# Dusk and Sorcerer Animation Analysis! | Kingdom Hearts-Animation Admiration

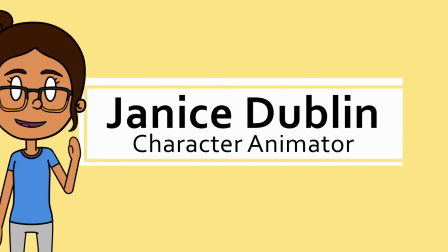Hey there, I'm Janice Dublin, a character animator,
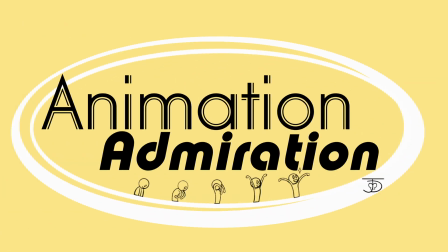and this is Animation Admiration, a deep dive show that admires animation.
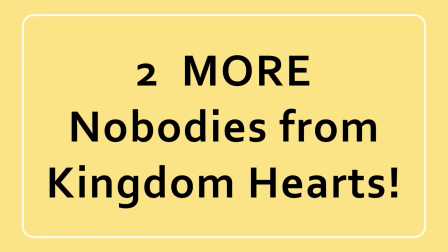In this video, I'm going to discuss two more of the Nobodies from the game Kingdom Hearts.
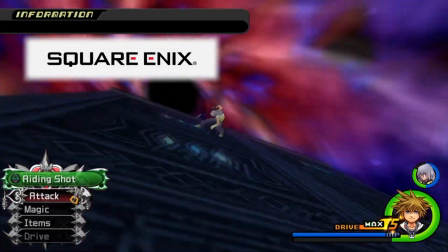Kingdom Hearts was animated by Japanese game company Square Enix and a collaboration with Disney.
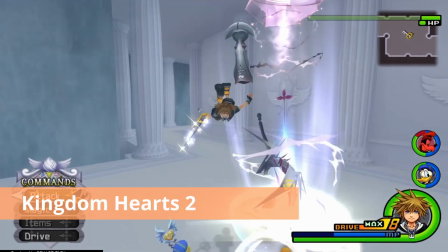The Nobodies I'm going to show you today appear in Kingdom Hearts 2.
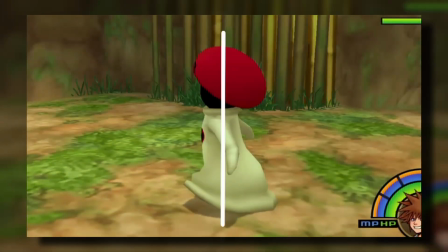Previously, I did a Kingdom Hearts analysis on 5 of the Heartless enemies and an analysis on 2 of the Nobodies.
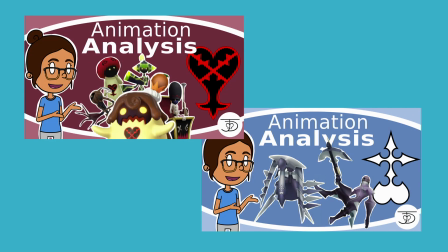If you haven't seen those, there will be a link in the corner and in the description.
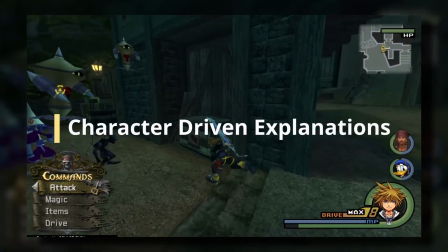In the Heartless video, I explained how the Heartless were animated based on character-driven reasons,
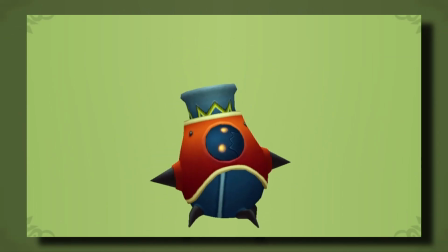and that I think they're all like clueless puppet masters, pretending to be whatever their outer form represents, which explains a lot of their odd behavior.
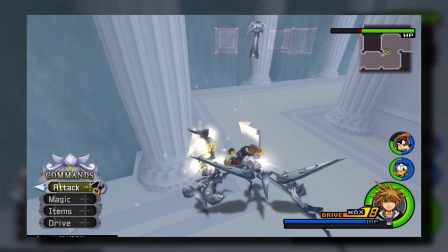Nobodies, on the other hand, I discussed as being more free-form and blank in terms of character.
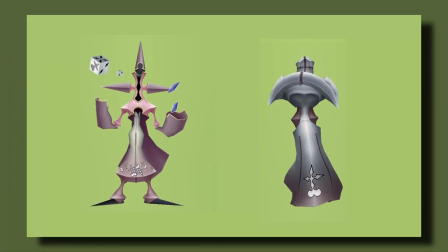Nobodies have intentions, but it's unclear what they are.
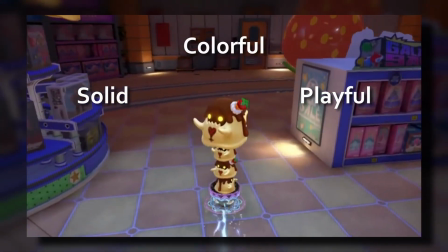They don't have hearts, which seems tied to their lack of color and playfulness, and they're also said to not possess emotions. All of these things left me thinking, how does this translate to an animation style?
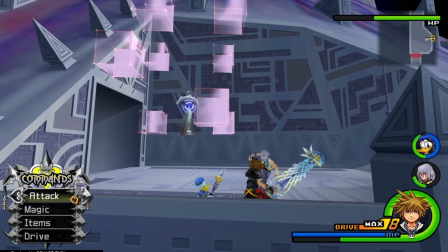How did the animation team give these beings movesets that make sense with these sort of spiritless traits?
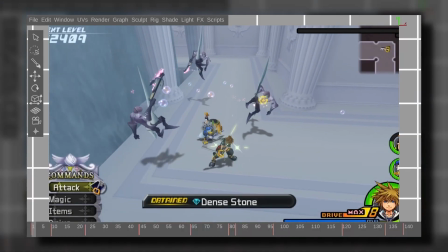Well, with the sniper and assassin, we saw the Nobodies playing with gravity, rejecting physics, stretching and bending and flowing.
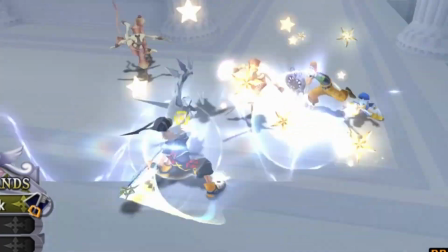I think the animation team saw Nobodies as beings who deny their forms and just do whatever they want.
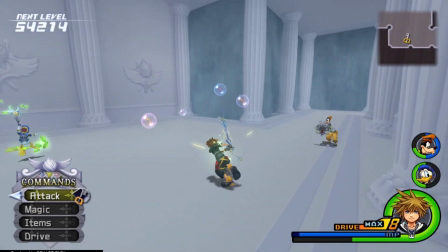Let's look into this even further by discussing 2 more examples today, the Dusk and the Sorcerer.
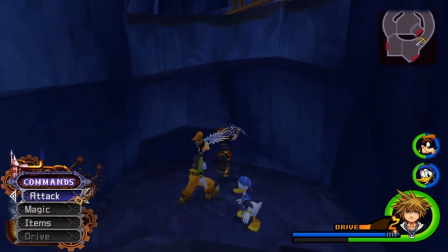Just a reminder, if you do enjoy this video, please don't forget to give the video a like. It really helps me out. Right, we'll start with the Dusk Nobody.
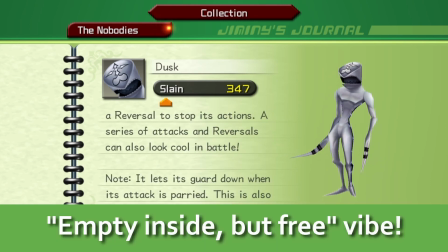I think the Dusk embodies the empty inside but free vibe the Nobodies give off,
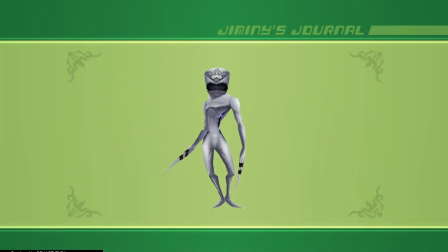which is funny because its design is showing me the opposite.
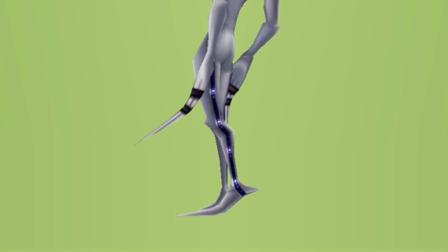We have a human-like body, it's got the long pointy feet most Nobodies have, but rather than having the hands simplified into a mitten,
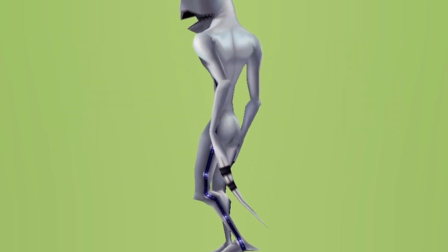it's actually got long individual fingers that are bound together by 4 straps.
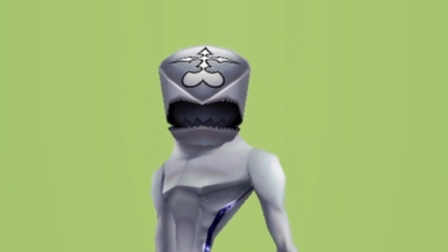The Dusk's boxy head has what looks like a zipper, which when opened reveals a hidden spherical head with a jagged mouth.
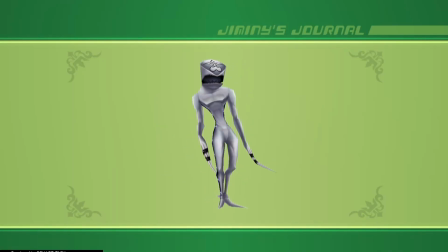But even though it's bound up in such a way, it still moves as if it's a free spirit. For this idle animation, the Dusk does a super fluid bobbing motion. The movement is relatively large and eye-catching, and uniquely, its head stays leveled as it goes back and forth.
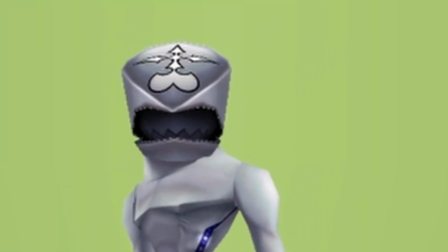It dips, but doesn't nod or turn at all.
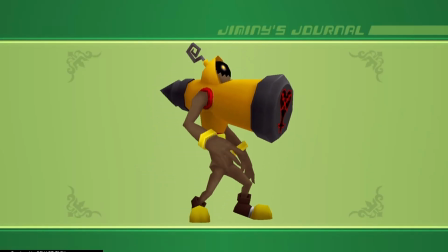In a typical idle animation, everything on the body seems to move at least a little bit, but even this open zipper is completely still.
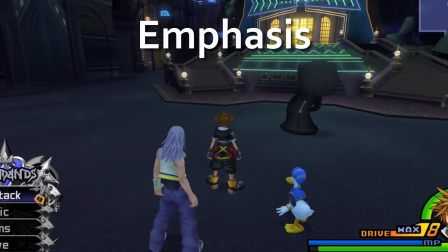Now, when animating, it's best to place emphasis on parts of the body that are important for what's happening at the time.
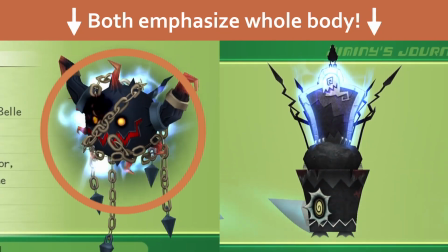To emphasize, you can either make something move the most out of everything, or the least out of everything.
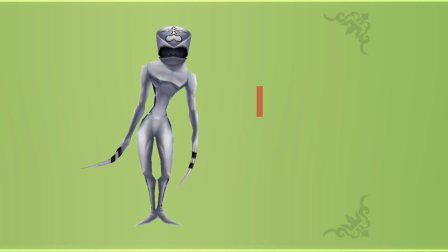The placement matters as well. For the Dusk, the head is the topmost part, and it has the least movement.
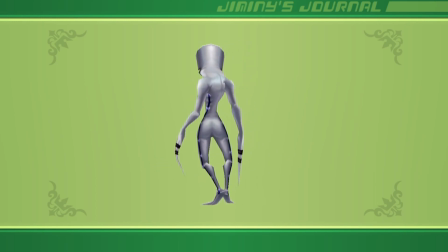So even from only seeing this idle animation, we can guess the head is going to play a big part in its movement style during a fight.
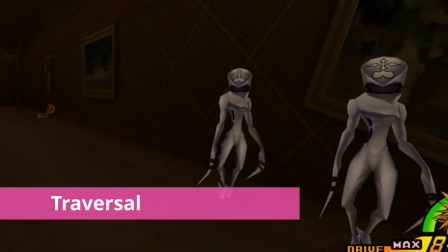To get around, the Dusk either slinks along the ground or does a rather terrifying walk cycle.
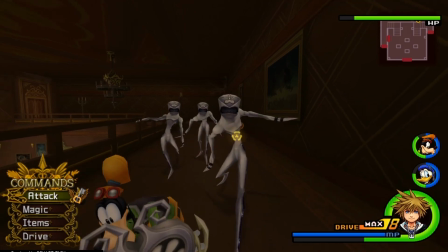Just like its idle animation, it keeps its head steady while flopping its body around.
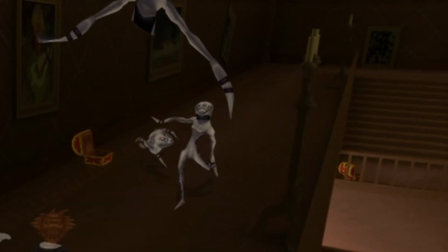Lots of squash and stretch in the torso and legs. Part of the creepiness is in the timing of its legs.
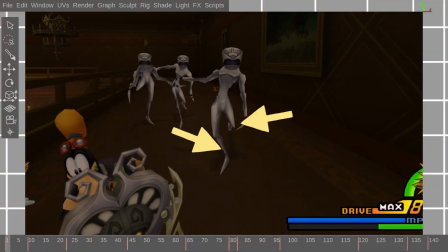As one foot hits the ground, the other lingers for quite a bit before the leg speeds up into a bent knee pose.
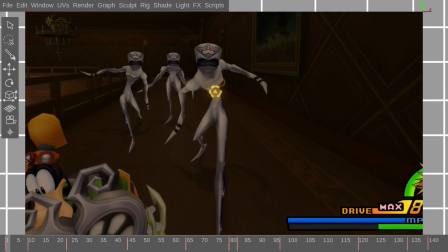It lingers a bit more and then speeds into the foot hitting the ground. This type of uneven speed is unnerving.
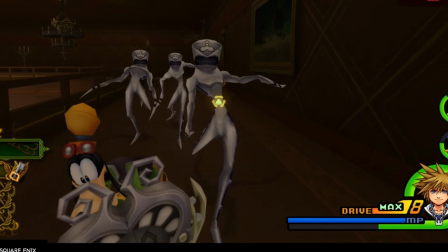Plus, the lightness of the steps helps draw our attention to the head again.